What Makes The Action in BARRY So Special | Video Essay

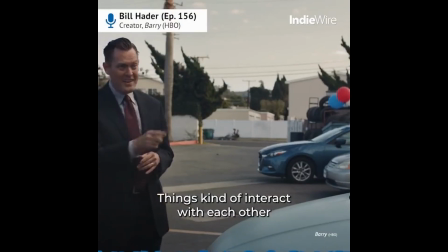It's like these wide shots that you're watching things kind of interact with each other and it felt, at the same time, like lived in.
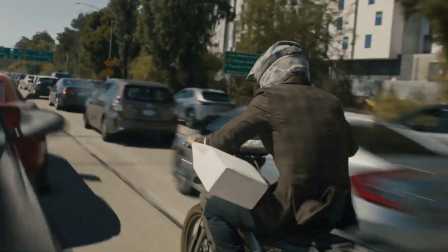And fuck yeah, it truly does. Which, in a weird way, connects to my second point.
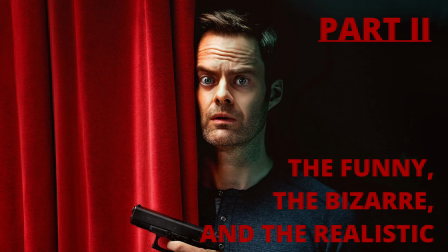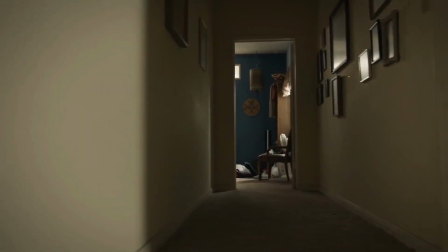The entire writing staff of the show has one heck of a creativity when it comes to concocting action set pieces.
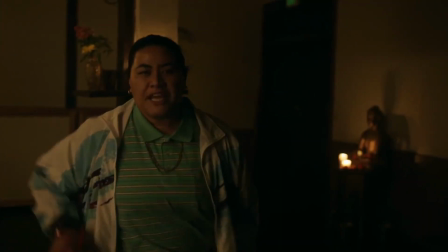And man, what can I say about them that others haven't said already? Like who would expect that after beating Ronnie in a luck punch,
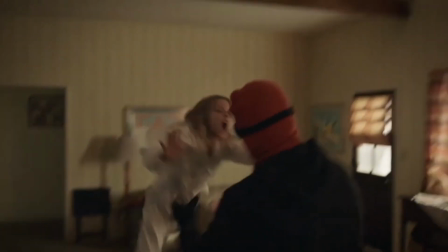Barry has to face off against his daughter who ends up being a little feral beast that flies around like a spawn of the the devil,
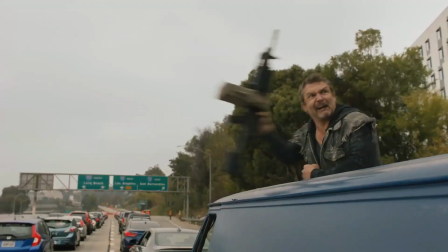or when the dude with the machine gun on the driveway hands it over to his partner and fumbles it completely,
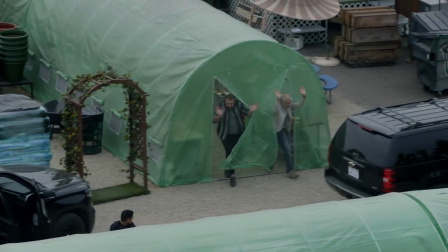or when both the cops and the Bolivians storm the Chechen's headquarters,
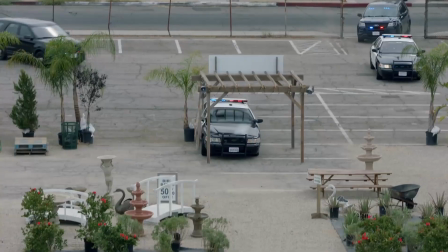and I don't fucking know why but one of the cop cars just rams itself inside the tents just because.
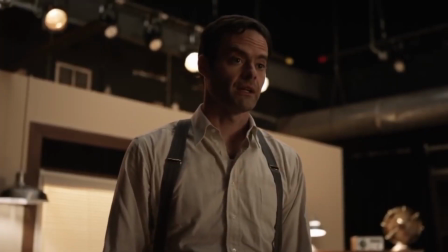You see, there's a commitment in the show to keep things grounded, but sometimes, just sometimes, embrace the insanity and stupidity.
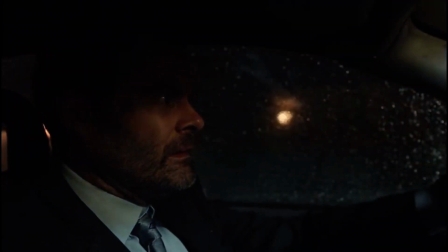And to be honest, that's a tough balance to maintain, but somehow they do.
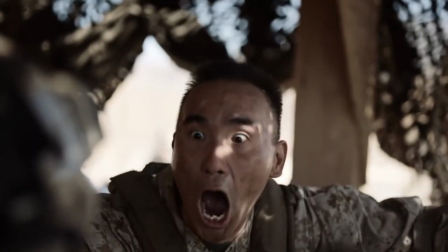All of the scenes that I just mentioned are not played for laughs, some of the characters are doing that just for shits and giggles, they're being completely serious in what they're doing.
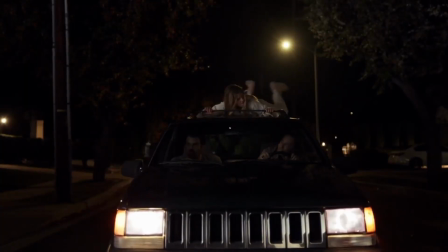But you laugh because of the absurdity of what you're seeing unfold, making you go, how the hell does someone come up with a scene like that?
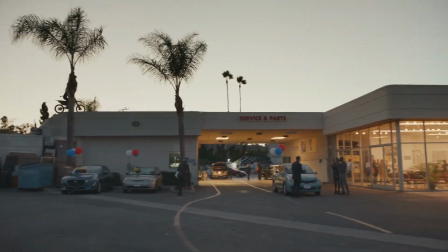You giggle and at the same time you're clenching your fists because the comedy is so well interlaced with the action,
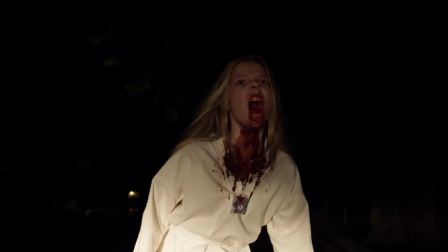the juxtaposition between outlandish and realistic creating this uncanny but compelling effect, which you just can't take your eyes away from.
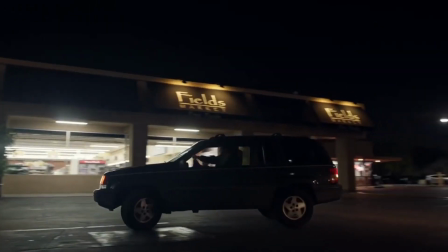Anytime you think you've seen everything in this show, they always find a way to double down on the batshit craziness of it all.
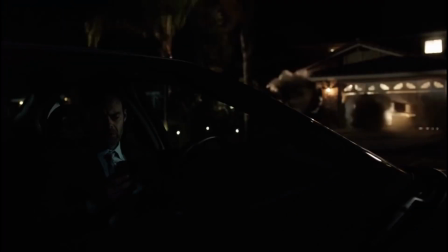And in result, the action becomes way more exciting and unpredictable.
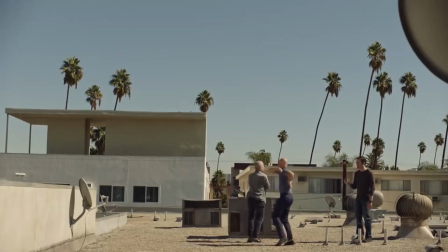But that's not all, because… You're my buddy, you're my friend.
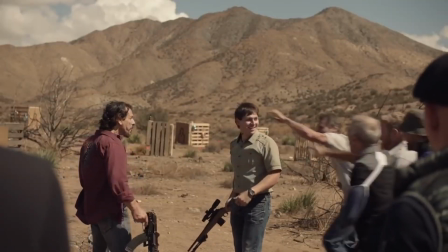Have you stopped to notice how well done is the sound editing and mixing on this show? Like…
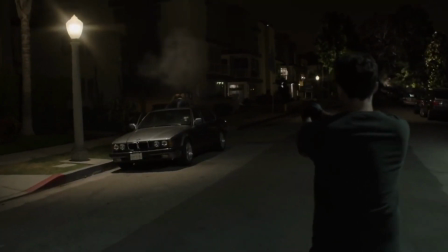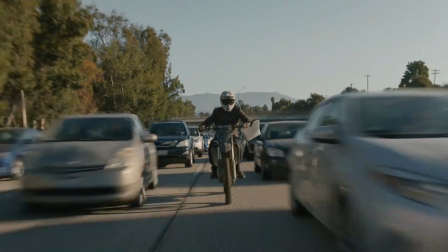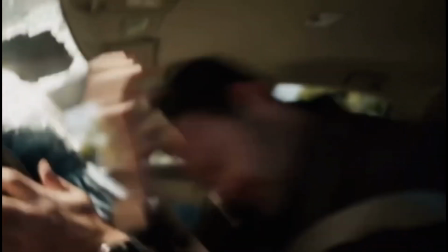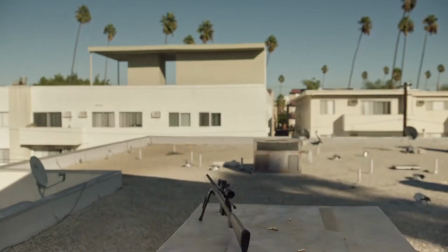Is it just me or these sequences, all action in nature, hit harder than most because the sound design of them is pitch perfect.
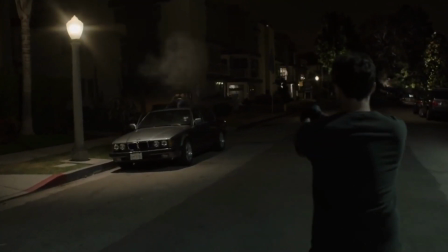When Barry shoots the Chechens, you clearly hear both the shots and the windshield popping with them.
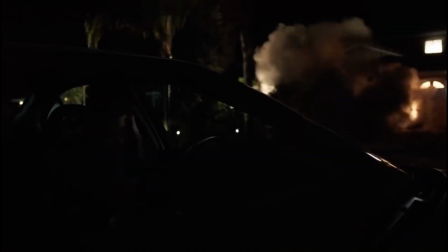When the house explodes, you hear a shockwave and only after a bit or two you see and hear his window crack.
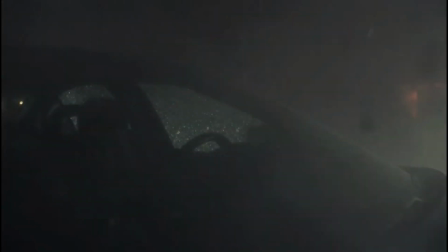Because in real life it wouldn't be instantaneous, you would take a second for an object to actually fly from the blast and hit the window.
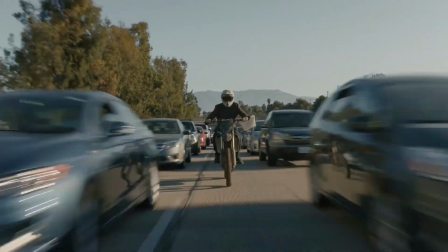Or in the bike chase you hear the radio from the cars with open windows, mixed with the sound of passing them by and the horns here and there.
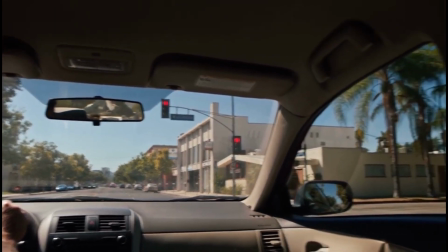I mean, you get my point, right? This show gives a special attention to sound, so much that they elevate these scenes because they go back to what I said before,
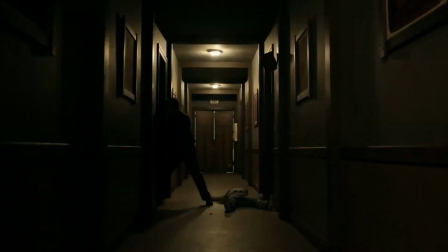they add realism to these moments so they end up having a certain brutality, an extra punch that you rarely find on other action scenes out there.
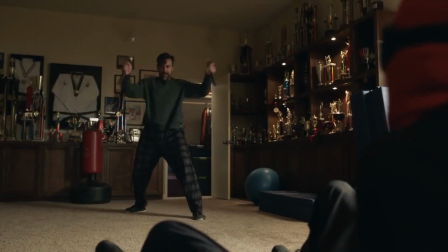And the interesting thing is that when the funny and more surreal moments happen, you are always fully on board,
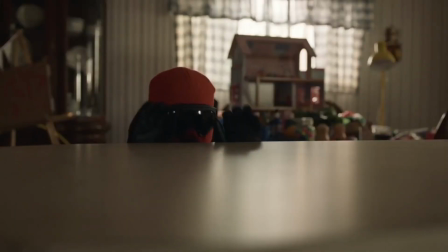because no matter the amount of crazy stuff this show throws at you, it also makes sure that all the punches,
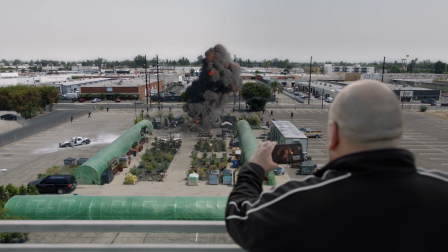shots, explosions hit as gritty as possible. And you hear every single nook and cranny of it.
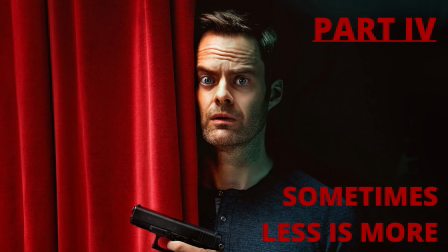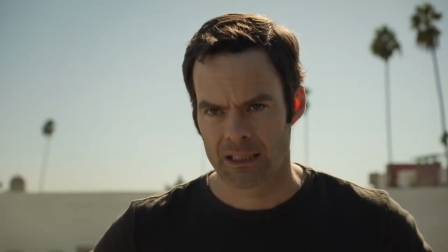So, I know this final point of mine might sound like a bit of a repetition, an amalgam of everything I said before,
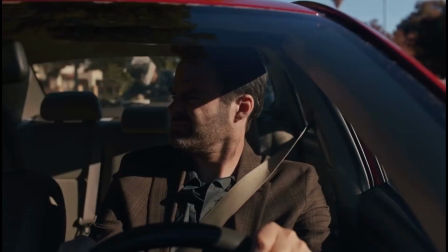but I think it's an important theme that permeates most of these sequences and by this point, I feel like it's a philosophy of the series.
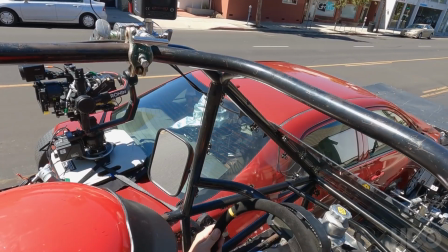But when I watched some of Barry's most impressive set pieces, like the ones I highlighted for you guys during this video, I couldn't avoid but notice how little editing there is.
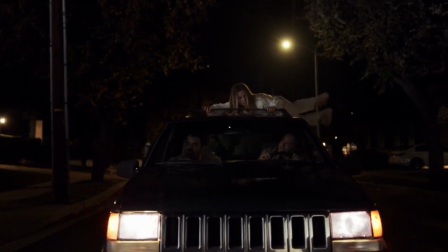Now of course, it's made with a purpose, but what is genius is what this purpose accomplishes.
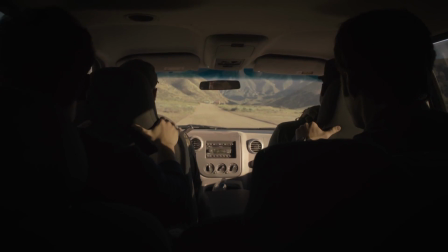Apart from all the stuff that I mentioned before, there's an understated approach to the direction and execution of these sequences that really puts you inside the moment.
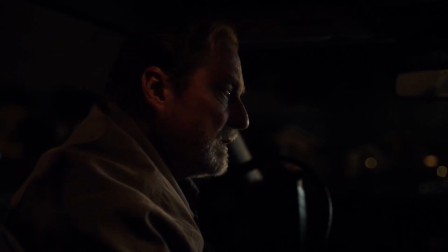Because you see, here's the catch.
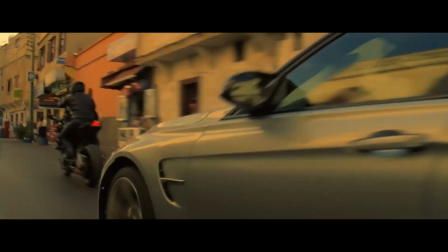When you added too much around an action scene, it might fulfill its purpose, after all,
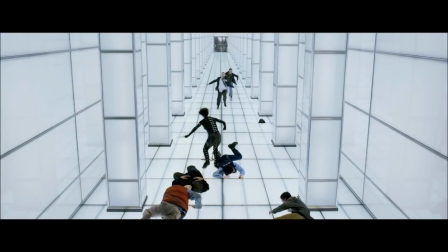not all action can be executed in a single shot, but the result is that of a cinematic experience.
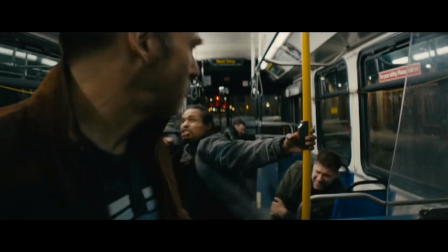Which is not a bad thing or a criticism, you'll most likely be incredibly into it. But like it or not, the flashiness will keep you distant.
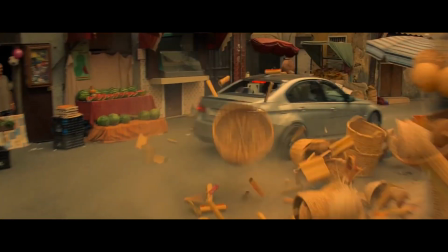Deep down you will know that you're at home or at the theater just watching something. However, Barry works on the complete opposite spectrum.
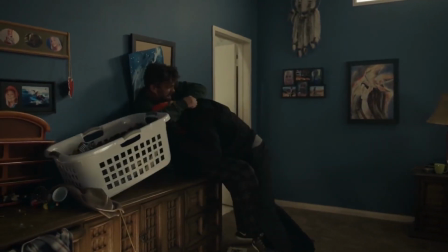The lack of cuts, mixed also with the lack of any score or music as well, gives a very special vibe to these set pieces.
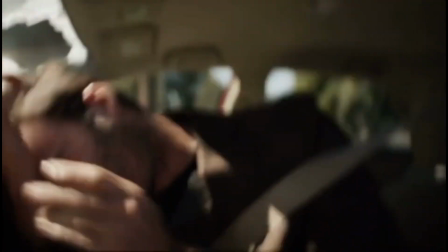When Barry runs over the biker, for example, there are so many ways this moment could have been shot. We could have seen him hit the biker, we could have seen the car from the outside,
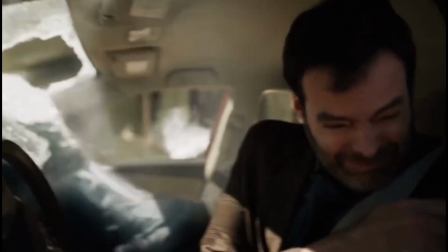but Hayter decides to just leave the camera by his side and we just witness the action from this limited point of view.
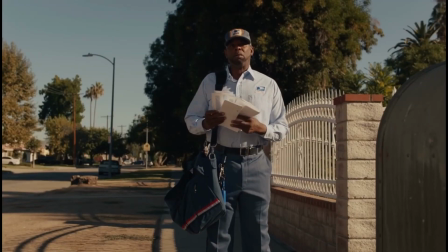And yet… it's incredibly compelling. Like you were a fly on the wall watching all this insanity unfold.
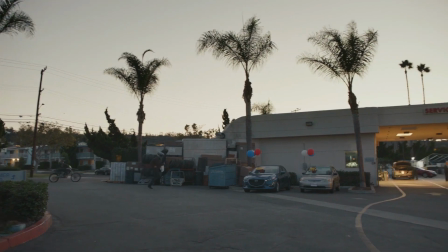Another great example is the other single shot where we watched the entirety of the shootout in the car dealership.
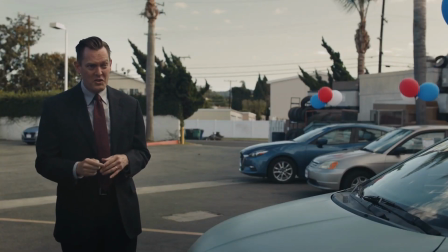Again, we could've done that sequence so many different ways,
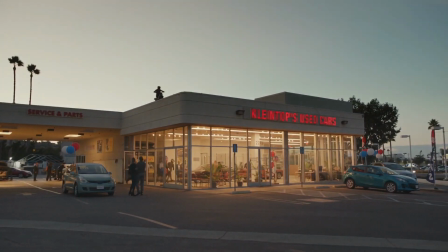but leaving the camera there and just letting everything happen from a distant view makes it all just… something else entirely.
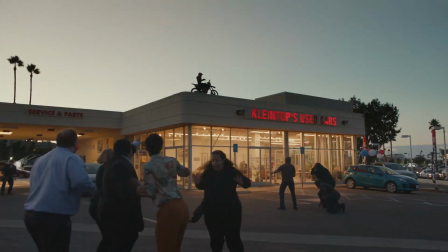It truly feels like the point of view that I would have if I was at the street, passing by a car dealership and suddenly, all this crazy stuff is happening around me. As Hayter said before, the result feels just like Jock's Tati. Cinematic and funny, distant but at the same time lived in.
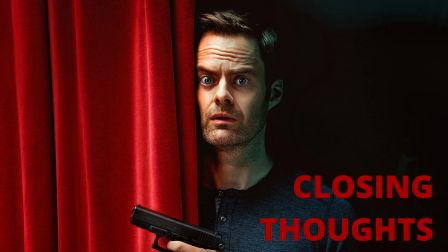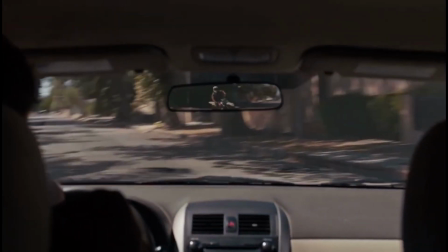With all that, I hope I was able to illustrate what makes the action in Barry so incredible.
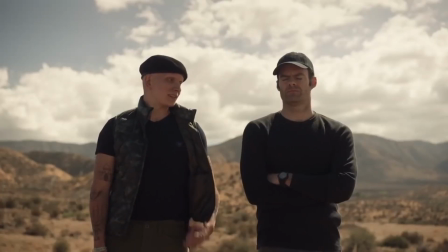When you bring all these aforementioned elements together, it's not hard to understand why even the shorter bursts of violence feel so climactic and impactful.
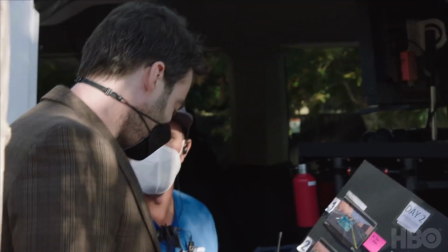Bill Hader, Alec Burke and the crew seem to have a clear vision of what they're doing,
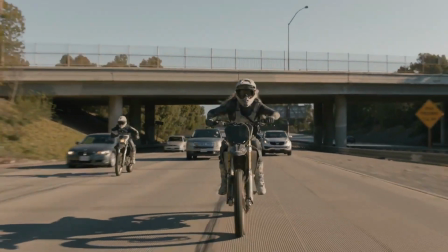but they execute it in the most original ways, making it truly stand out from the flock of great TV we have right now.
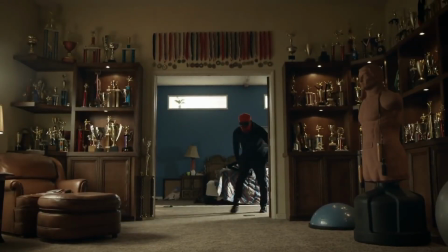Which honestly, it's a feat in and of itself.
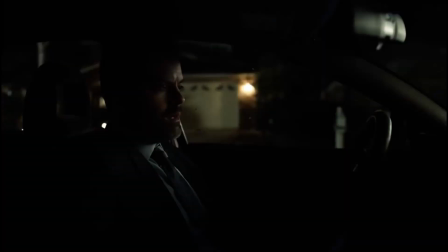Every time someone pulls a gun in the show, a pursuit starts, or a bomb becomes part of the equation, I generally find myself really excited.
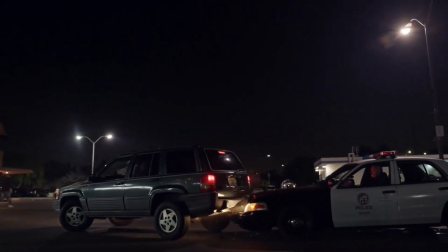Because I know that when shit hits the fan, these guys will deliver a mind-blowing,
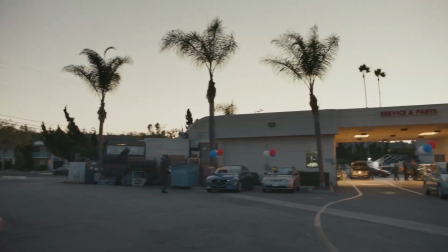economical, maybe long or short, but nonetheless fucking incredible action.
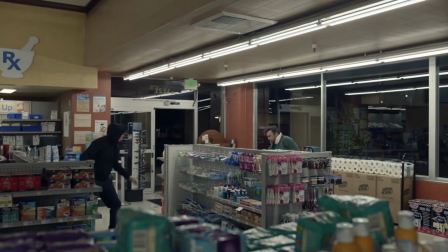But, what about you? What do you think of the fights, shootouts and pursuits in Barry?
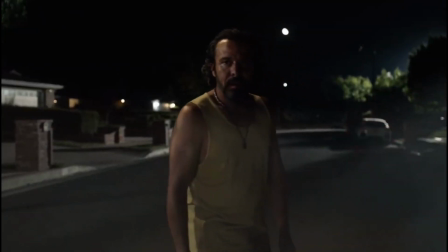Actually, what did you think of this season?
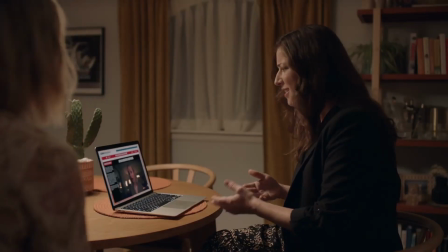As always, lemme know in the comments, leave a like, subscribe, if you enjoy my content you have no idea how much this helps this channel to grow.
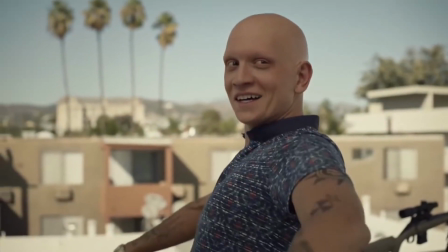And uh, this has been The Pretentious Writer. See you next time!